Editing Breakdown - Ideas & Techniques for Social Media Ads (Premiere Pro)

So logically in my head, the next couple of clips will be either a lead up into the final moment of the can's opening, or like I did, just going straight into the can's opening. Because this is meant for Instagram, and because there's a second half of this video that I need to get into, instead of trying to lead it into a build up of that moment of finally opening the can,
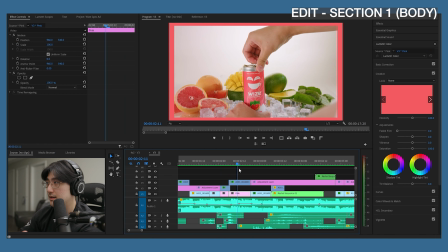[8:30]
I just dove right into it. I did it quick, and I timed the opening sounds with the music.
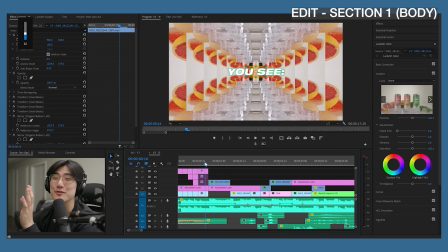[8:38]
Sounds off now that I listen back. But what I was going for was that. So that's on the beat.
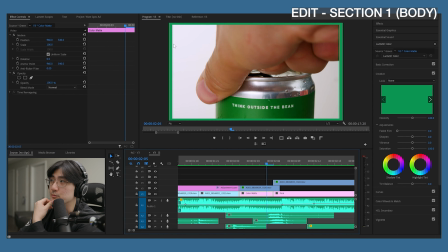[8:43]
Here, what I'm trying to do is just, again, add a little bit of movement and color to the frame, because it's a white background.
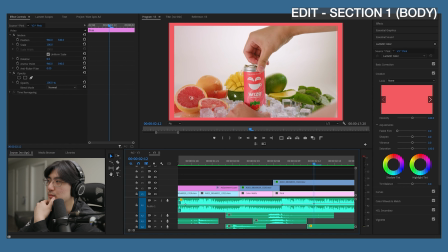[8:48]
I thought a little bit stale. Here we have a little bit more going on, but again, the corners of the shot, just a little bit stale.
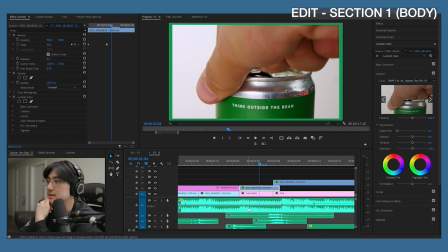[8:55]
And all it is again, keyframing the scale, and then just adding a green background that will be revealed.
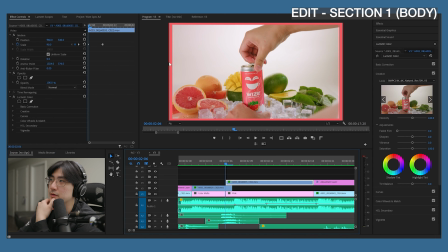[9:05]
Same principle here, except I start with the border showing just to kind of continue the consistency.
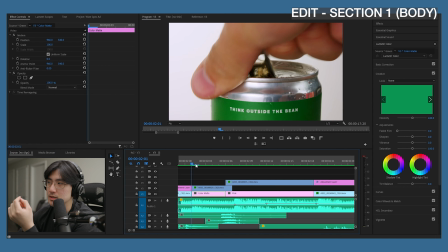[9:10]
Again, it's just walking that fine line between jarring and like digestible.
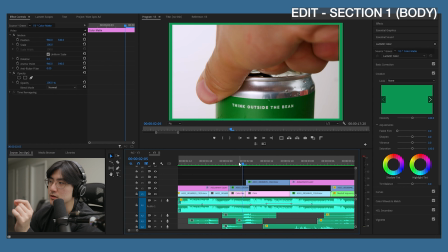[9:16]
And little things like this of consistent amount of your borders or size of your borders, I think contributes to that.
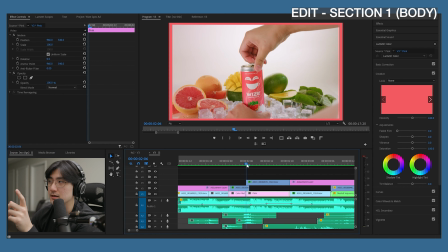[9:24]
Where sure, you switch up the color, but it's not like a sudden jump in the size of the border.
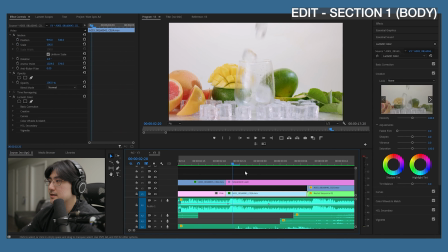[9:32]
And then after a thing with movement, I like to kind of just, I didn't want to do another scale here. I wanted to keep it relatively calm, because there's already enough movement, again, with the ice falling into the cup now.
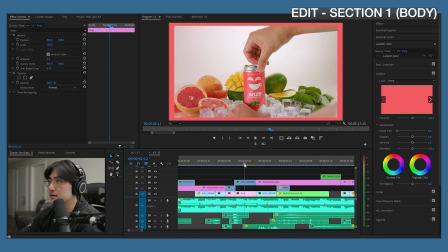[9:45]
And you can kind of see that here too. After that frame stops moving, I'm trying to just dial it back. So I guess the common theme throughout this whole edit is going to be is that interplay of speeding things up and slowing things down and just trying to keep things relatively in balance.
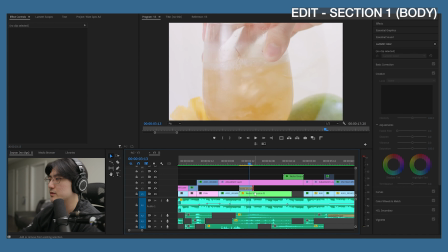[10:04]
I remember kind of struggling with this part too, these two shots. I was debating between a crossfade, but I just don't like the look of a crossfade.
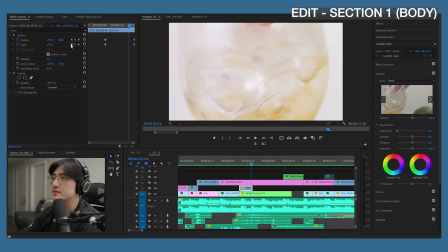[10:13]
Yeah, I don't know. But here again, I'm just trying to keep it relatively center, but also getting bigger for a quote-unquote match cut type of situation with the next clip,
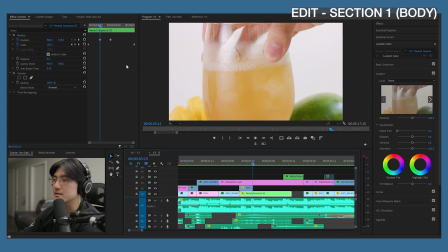[10:24]
except size-wise, obviously, it doesn't really line up. Adding more movement with a subtle scale and also keyframing the position so that I can center the cut.
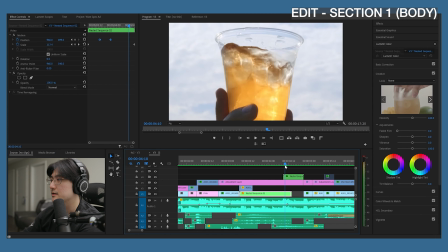[10:35]
And then here we're going into, again, a somewhat match cut situation, poorly done, into now we have the outdoors shots.
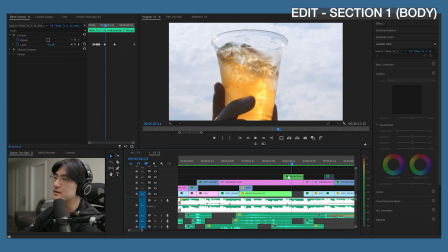[10:48]
It doesn't really make sense to go in and out, like indoors to outdoors,
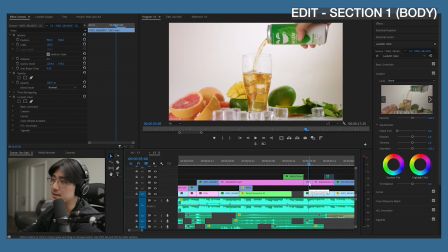[10:51]
but I wanted to get a shot of somebody drinking it and just had this footage, but also it just looks nice and makes sense, I think, to have iced tea shown with a sunny day. Now we have that pouring shot, which actually in hindsight doesn't make sense because it's already in the cup. Oh well. And this is why it's probably better to plan out your things, or at least to revise, but I don't know.
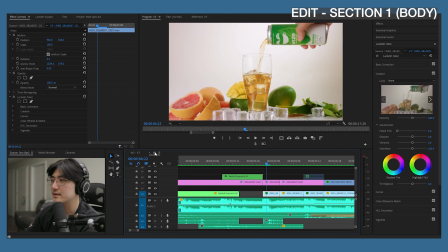[11:16]
But also see, maybe these types of things don't really matter at the end of the day. You'll notice that this is a version 3, and this isn't because I got revision requests from the client. Again, this is just a fun video for myself. I decided to make different versions and revise here and there.
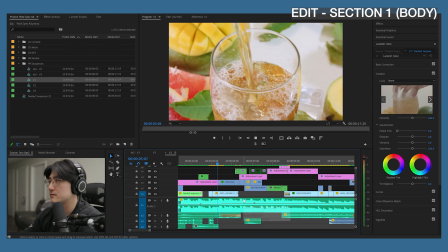[11:30]
I think it was in version 1. This same section, I thought that was a little bit too choppy. Especially the transition from this shot to this shot. It was just too bright and then too dark all of a sudden.
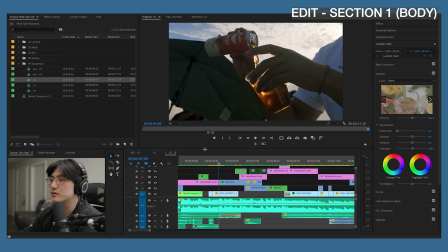[11:45]
It's too different.
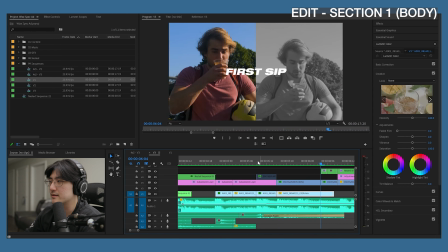[11:46]
So if we compare that to this, you'll notice that really the only difference I made was keyframing lumetri color.
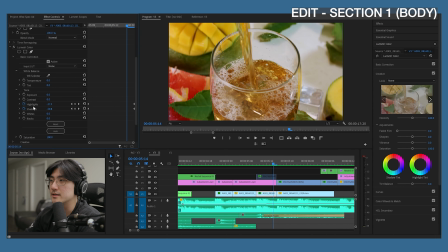[11:55]
And I don't know if you are aware of this, but you can easily keyframe anything like exposure, contrast, highlight.
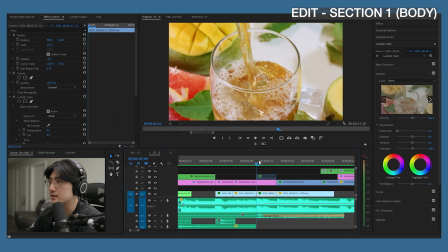[12:01]
So I just keyframed the highlights and shadows to make this whole thing a little bit darker right before cutting to the next shot.
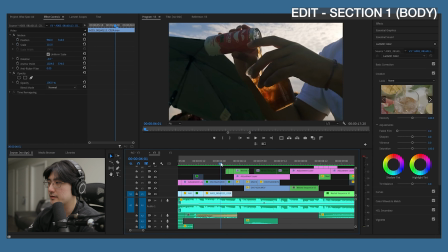[12:10]
And I feel like that smoothens it out. Here's another thing. You'll consistently hear these claps in the beat.
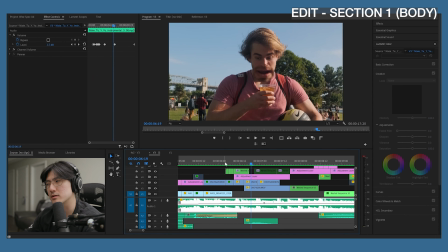[12:17]
And those are generally very good points for quick cuts.
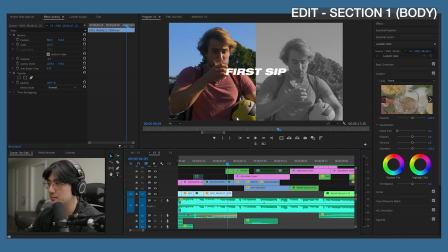[12:21]
Here though, I wanted to have enough time on the drinking shot, but if I had just let it play out in its full length, it would have been too long. So what I'm doing is showing the before he drinks or as he drinks and then after he drinks.
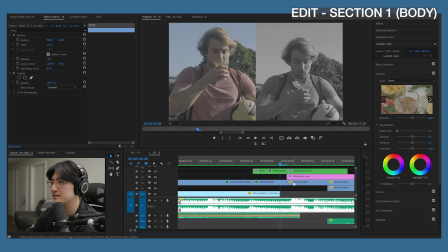[12:35]
And again, we're just adding some keyframes here. The reason it's cut up though is because the keyframes were doing something weird, and that just generally happens,
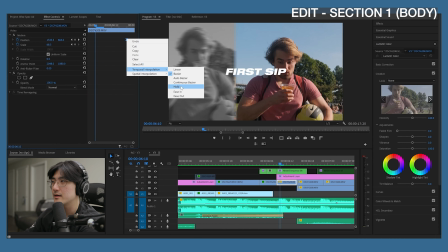[12:43]
especially when you're mixing a Bezier with a linear keyframe.
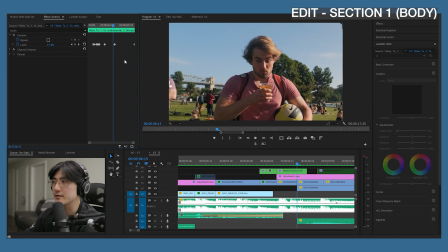[12:47]
And then after this Bezier, let's say I want to add another linear keyframe, it goes wonky, does its own thing. So after the Bezier keyframe, you cut it, and then you add new keyframes to the next clip.
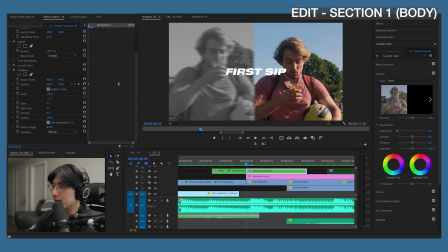[13:01]
Transform effect. If you ever want to move something in an asset like text, or in this case, a video clip, in and out of the frame, I would suggest using transform instead of keyframing scale or position,
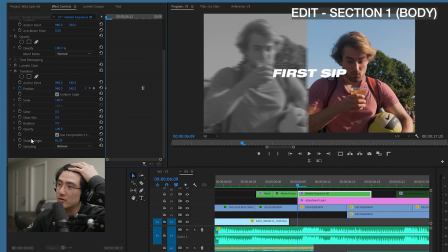[13:12]
because you can add something called shutter angle, which is essentially just this motion blur.
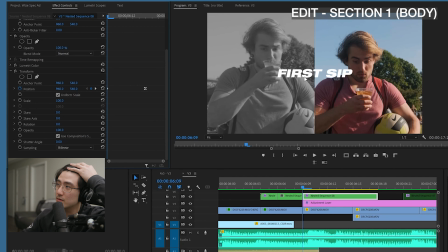[13:17]
If you can see, we can turn it down completely. We can make it very high, which is just too much.
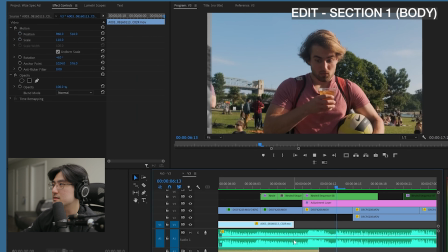[13:27]
So I have it set to 80, which I felt like was a suitable amount.
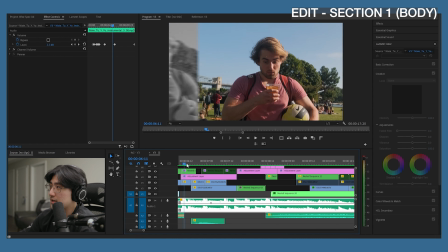[13:35]
Here, I just really wanted to accent the wow.
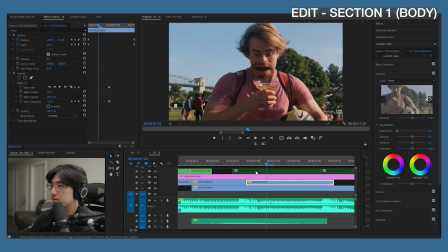[13:39]
And to do that, I just made a copy of the clip, masked just around the mouth,
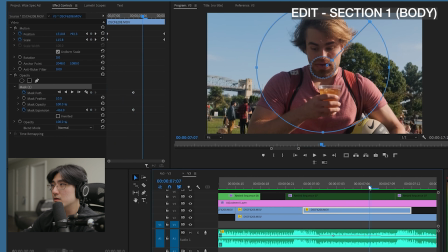[13:45]
and also keyframed the position to follow the mouth of the person underneath.
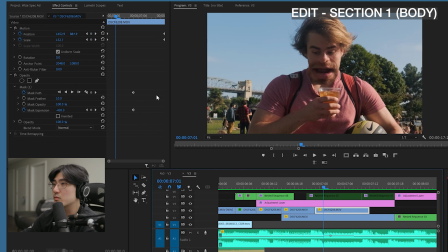[13:53]
Because the second that you make this bigger, this mouth bigger, it's going to be out of line.
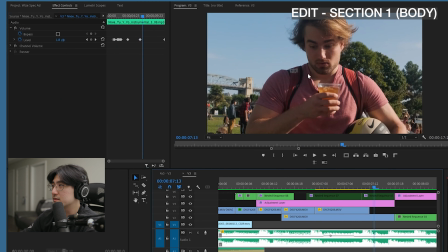[13:58]
So let's say I get rid of these keyframes. You'll see that the mouth moves differently.
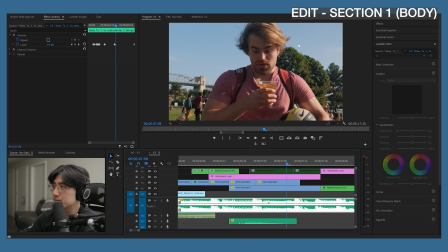[14:05]
Whereas when I had the keyframes, it's kind of tracking the motion and ending right where his mouth is.
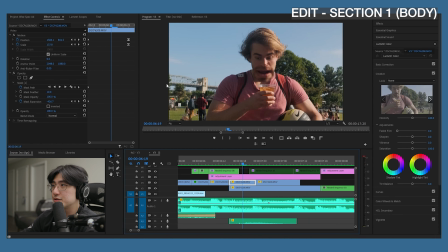[14:14]
Here we have a little bit of a shake. I'm not too sure why.
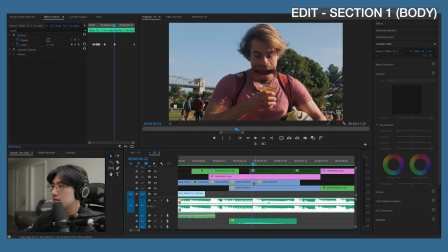[14:19]
Again, I think, yeah, keyframes just do weird things sometimes. But I think it does add to the impact of it.
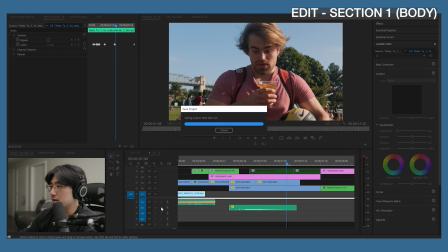[14:31]
And the sound effect too is actually not saying wow. It's just like when you're seeing the mouth move on screen, you get this notion that, oh, maybe he's saying wow.
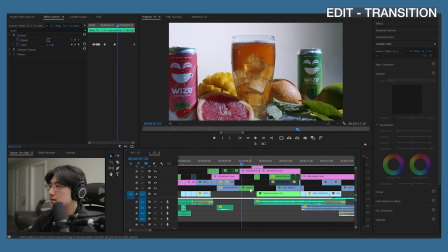[14:43]
This is a cool shot. If we look at the original clip,
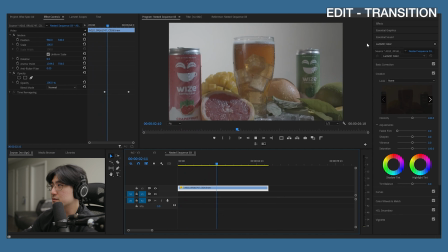[14:50]
slowed down. It was just a gradual slide with lights coming on.
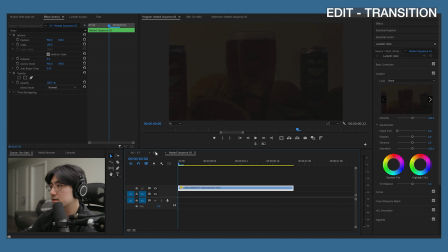[14:54]
Sped that up quite a bit. You can see it's 625%. And I did this boomerang thing, which means
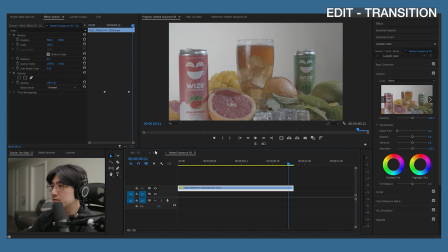[15:03]
you speed it up and then you nest it so that you can copy it,
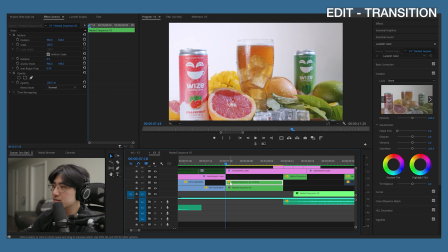[15:09]
reverse it, and reversing it means it starts at the point where that clip ends,
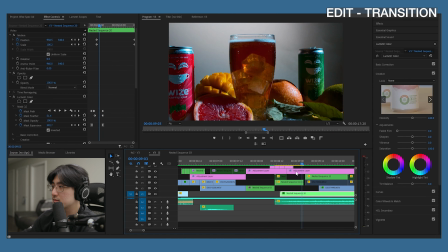[15:17]
and then now it goes back to the beginning of that clip, and again I sped that up.
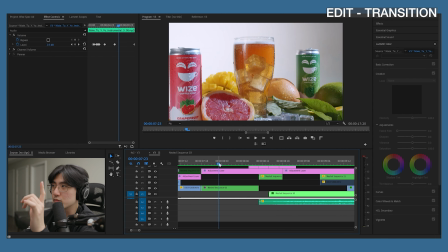[15:23]
I think this is also a really good example of when practical effects in camera, when you are shooting, can outperform or produce results that you won't get with just editing tools.
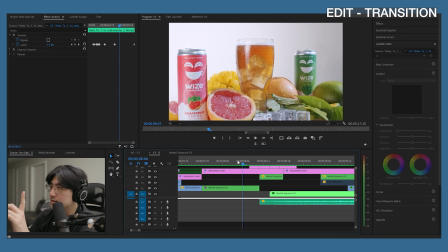[15:33]
And the reason I did this was to dive into the logo on this shot.
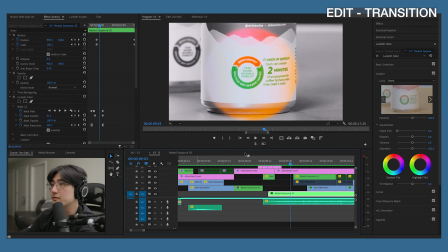[15:41]
You can see that there's a lot of keyframing here. This had many iterations as well.
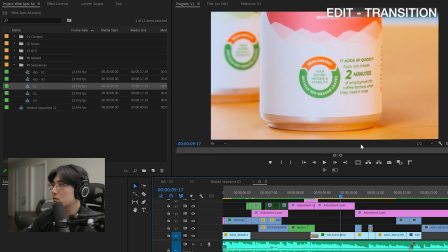[15:50]
Here I wasn't sure, like I wanted to show everything, but it was just too much information, too little time, and that's why I left it static.
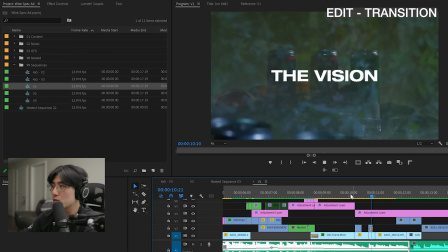[16:01]
You see that there's not a lot of flow or anything dynamic here.
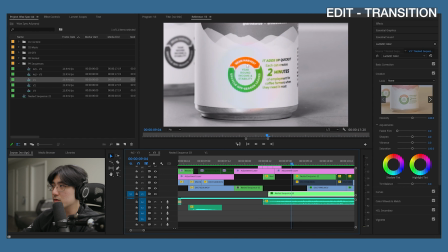[16:05]
But refining and refining, I realized what I really want to focus on is just year-round income and stability.
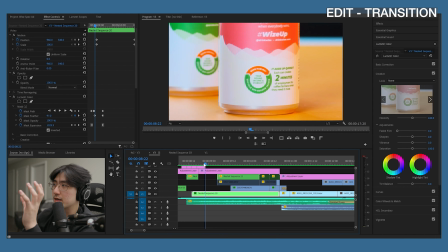[16:10]
Mask coming in, and again, this is a lumetri color mask. You can really direct the eyes of the viewer to exactly what you want them to focus on.